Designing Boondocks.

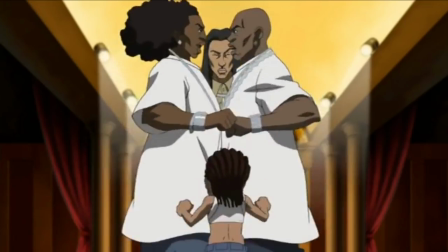(12:25)
It's fascinating because there's moments where the team has to act out things like they want. Like the second Gansalisis episode, the dance was a key part of the episode and if they go it wrong,
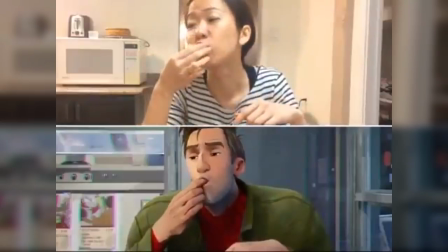(12:32)
They would have been doing the dial-up the whole way through and you know a lot of movies and shows do stuff like this As references tend to be used in animation a lot
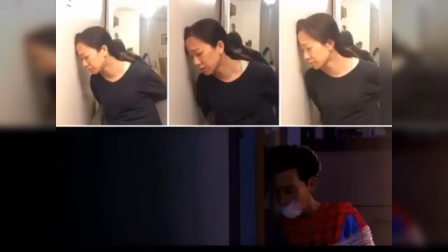(12:39)
to authentically capture emotion in a movement or I guess in this case
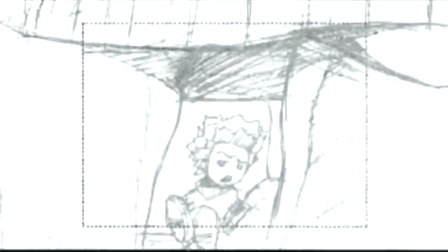(12:44)
Gay rappers before the limitations I think the Boonlocks works around this quite well it focuses its efforts on strong storyboards clean artwork and something else I'll get into later
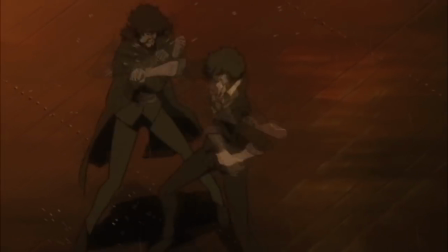(12:53)
But the two shows the Boonlocks drew the most influence from were Samurai Temple Lou and Cowboy Bebop And I think it's
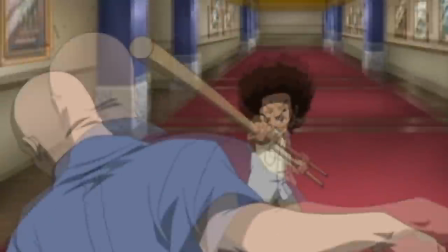(12:58)
easier to see what the team drew influence from there seems directly referencing the Cowboy Bebop movie several times within the show.
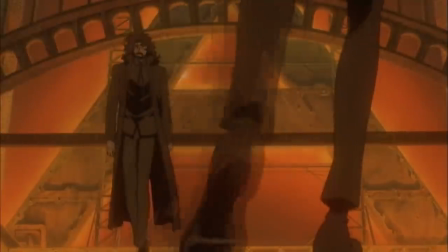(13:03)
From Huey's confrontation with Stingrina, to him breaking the sweeper and using it as a staff, there's a lot of parallels made between Huey and Spike Spiegel.
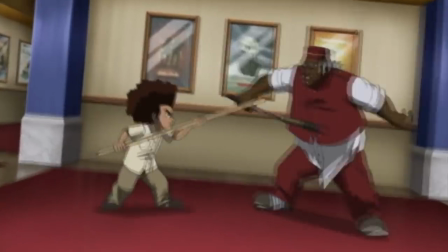(13:10)
I don't know, but I'm guessing being heavily influenced by Bruce Lee tends to do that.
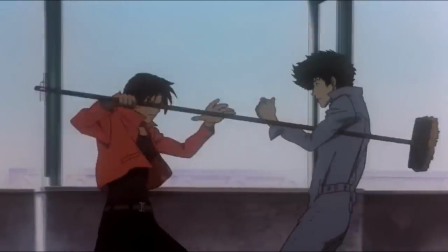(13:15)
I think the Boonocks borrows from Bebop how it frames its sequences, but for the most part, the style of the show borrows more from Champeloo.
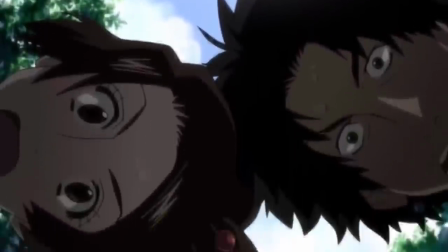(13:21)
And it doesn't really surprise me it sparked an interest in the team, considering it was an anime with a hip-hop soundtrack about samurais.
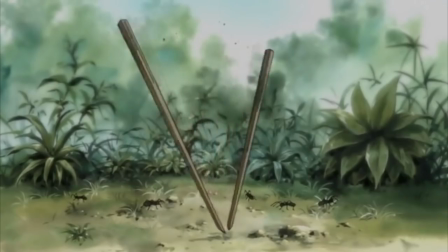(13:27)
I can make a whole video about the parallels between hip-hop culture and samurais, from artists like Wu-Tang, this idea of honour and so on and so forth. In fact, I think I might have already done it.
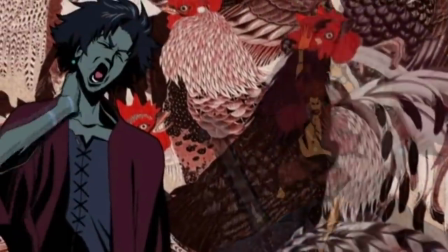(13:35)
To list everything the Boonocks draws on Champaloo would take too long, but to give some examples, the season 1 opening animation, some of the fight scenes and most importantly, I think the humour.
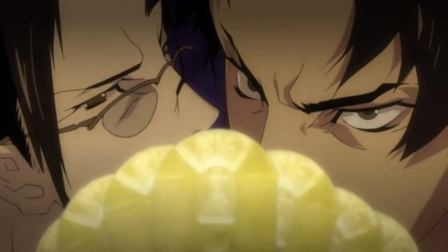(13:43)
Samurai Champaloo is a very humorous show which does a lot with facial expressions and the like. I can see some of this with the stuff they do with Grandad.
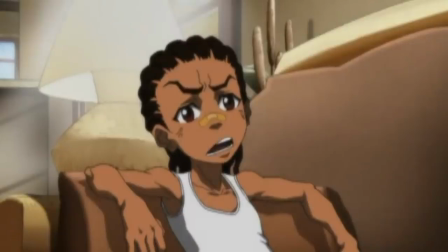(13:49)
Hugh is limited in pertains to how much he can emote due to the rules regulating that he can't smile which I mean, I completely agree with.
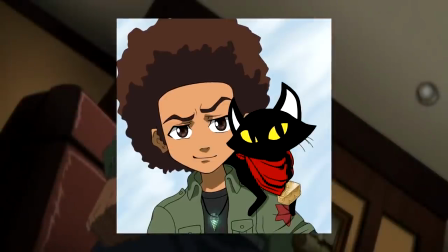(13:56)
I don't know why anybody would break this rule out of a sheer sense of morbid curiosity, so the show tends to be more experimental with the other characters.
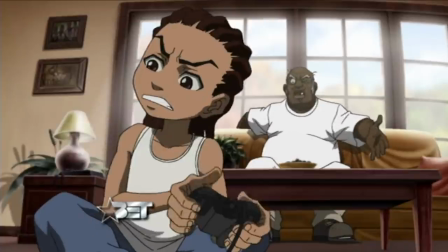(14:04)
It doesn't happen all the time as the Moonok show tends to prefer characters to stay grounded, but it sporadically shows up when there's a need for visual humour and I think it overall works.
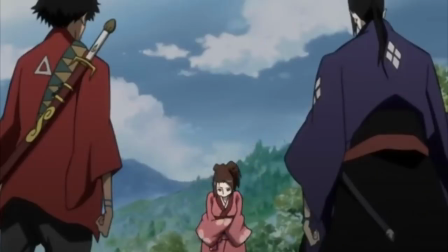(14:12)
I can even see the resemblance between a character like Fu and Jasmine's character design,
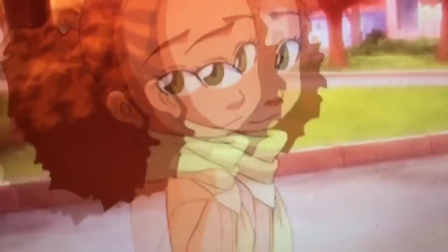(14:15)
as originally Jasmine didn't have lashes under her eyes, but I'm guessing we're added in order to fit with the style of Champleau.
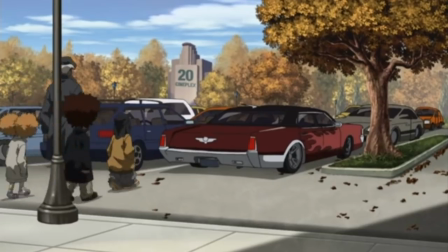(14:21)
Which bleeds nicely into the next thing I want to discuss.
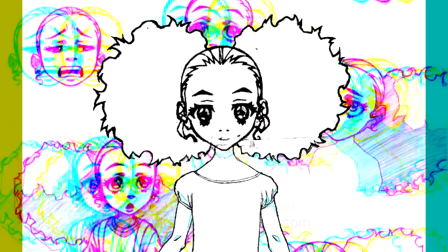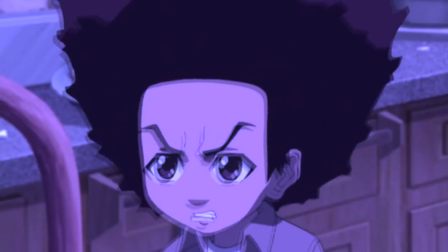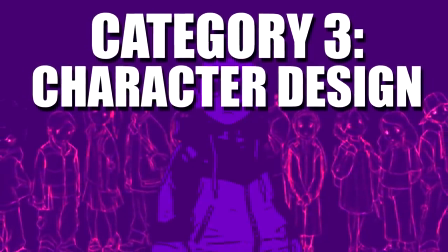(14:35)
Character design is an often overlooked element of this series that I want to talk about briefly. Because the Boonocks has gone through so many various design changes throughout the years, I want to talk about it a bit.
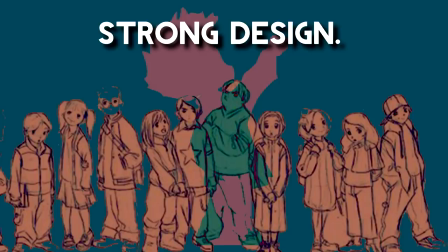(14:43)
Strong character designs tend to follow these general ideas.
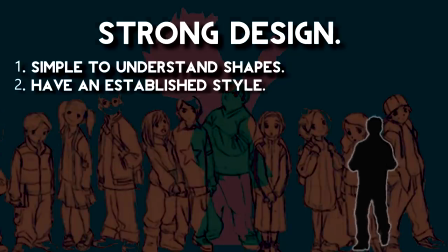(14:46)
They need to be simple to understand, recognizable, have an established style, and lastly, communicate something about the character through its design.
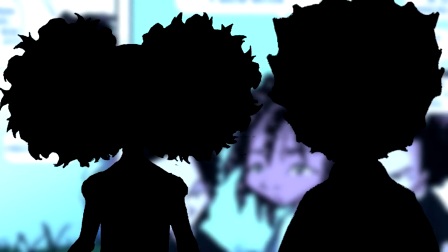(14:54)
Thankfully characters like Huey and Jasmine already have to say the wet value. Huey has this really big afro and Jasmine has her crazy hair.
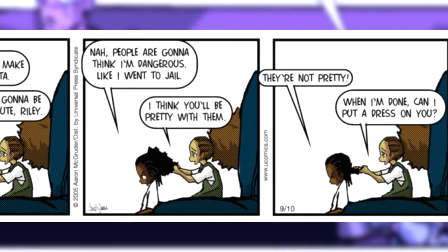(15:00)
However Riley had to be redesigned with Cornroads in order to accommodate this though. Because before, he basically just looked like Huey with shorter hair.
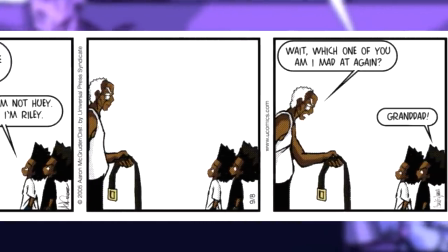(15:06)
There's Asaga in the strips that make a joke about this, but Huey and Riley looked the exact same. Ruth had their hair and they basically have the exact same face.
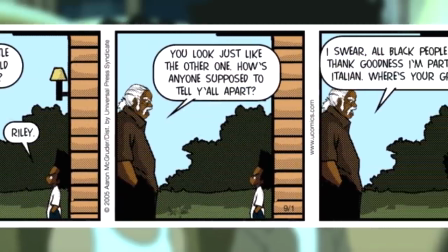(15:13)
And that's fine, they're brothers, that's kind of the point. But Riley needed something to distinguish himself from Huey.
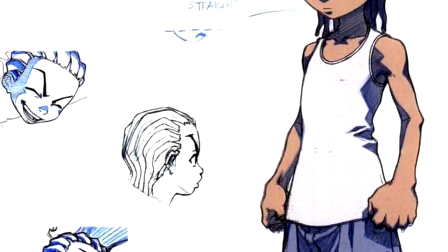(15:19)
And it seems even from the pilot, this is where they were going.
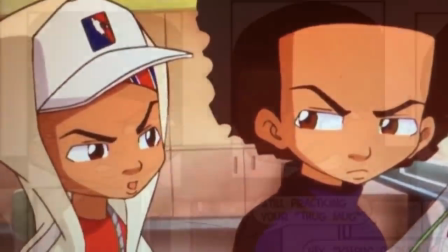(15:22)
I don't think it's a coincidence that there was an attempt to cover up Riley's head a lot, because ultimately it was a bit uninteresting.
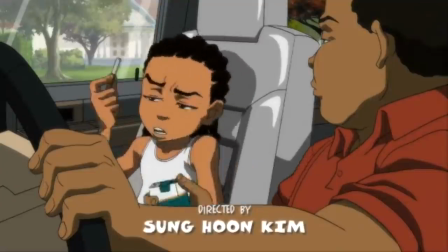(15:29)
And in the pilot it just looks fucking weird. But all of this helped in giving the characters silhouette value and they really took advantage of it.
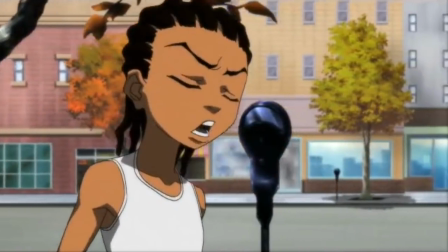(15:35)
Outside the hair, Riley Ramones mostly consistent with his outfits. The white vest and blue jeans were always kind of a thing, it was kind of a big thing in hip hop for a while.
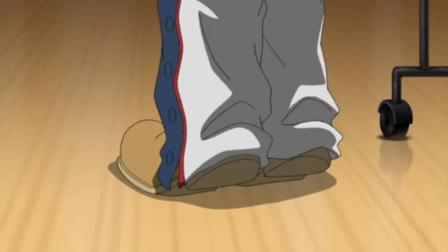(15:43)
The terms helped bring it back to New York and they kind of made an effort to oversize his clothing to overemphasize this.
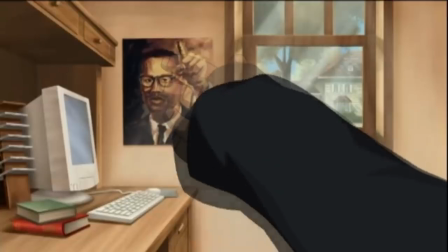(15:48)
Huey is a more interesting study because his inherent concept limits how visually appealing he can look. Huey is a product of the intellectual age of hip hop.
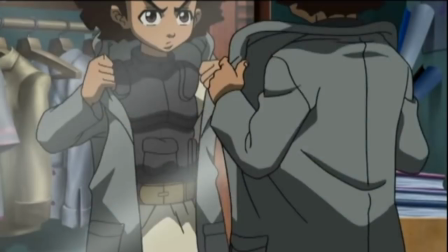(15:54)
And while I'll get into this another day, he's essentially supposed to harken back to the 1960s Black Panther Party. is why he wears a black turtleneck and rocks an afro,
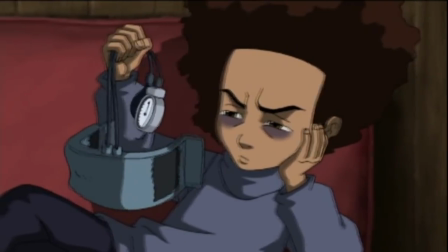(16:02)
but this inherently limits the way in which you can design Huey, and by extension, make him modern.
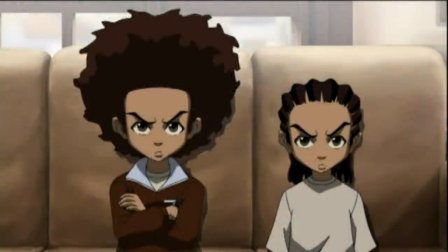(16:07)
And if I were to assume, that's always kind of been the biggest struggle with Huey. How do you modernise him without compromising what makes the character who he is?
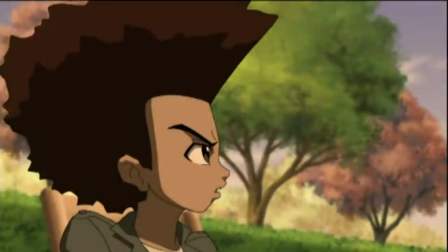(16:14)
Like it doesn't surprise me that Huey stopped wearing all of his outfits from season 1. I don't think all of them were bad, I quite like the Fidel Castro outfit, but stuff like the real,
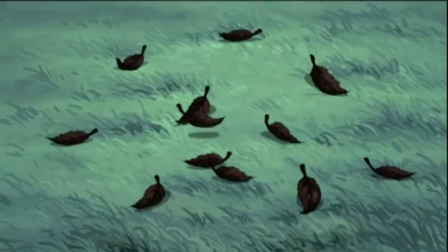(16:23)
like man, I loved this episode, but looking at Huey in a green jumper, black scarf and pink pants,
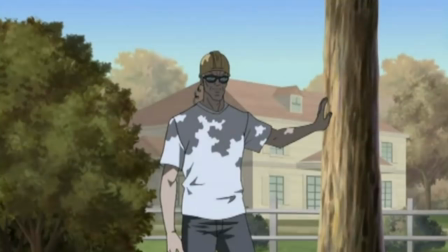(16:28)
man when I say no drip, that's why the white shadow showed up, he wanted Huey to buy some new clothes.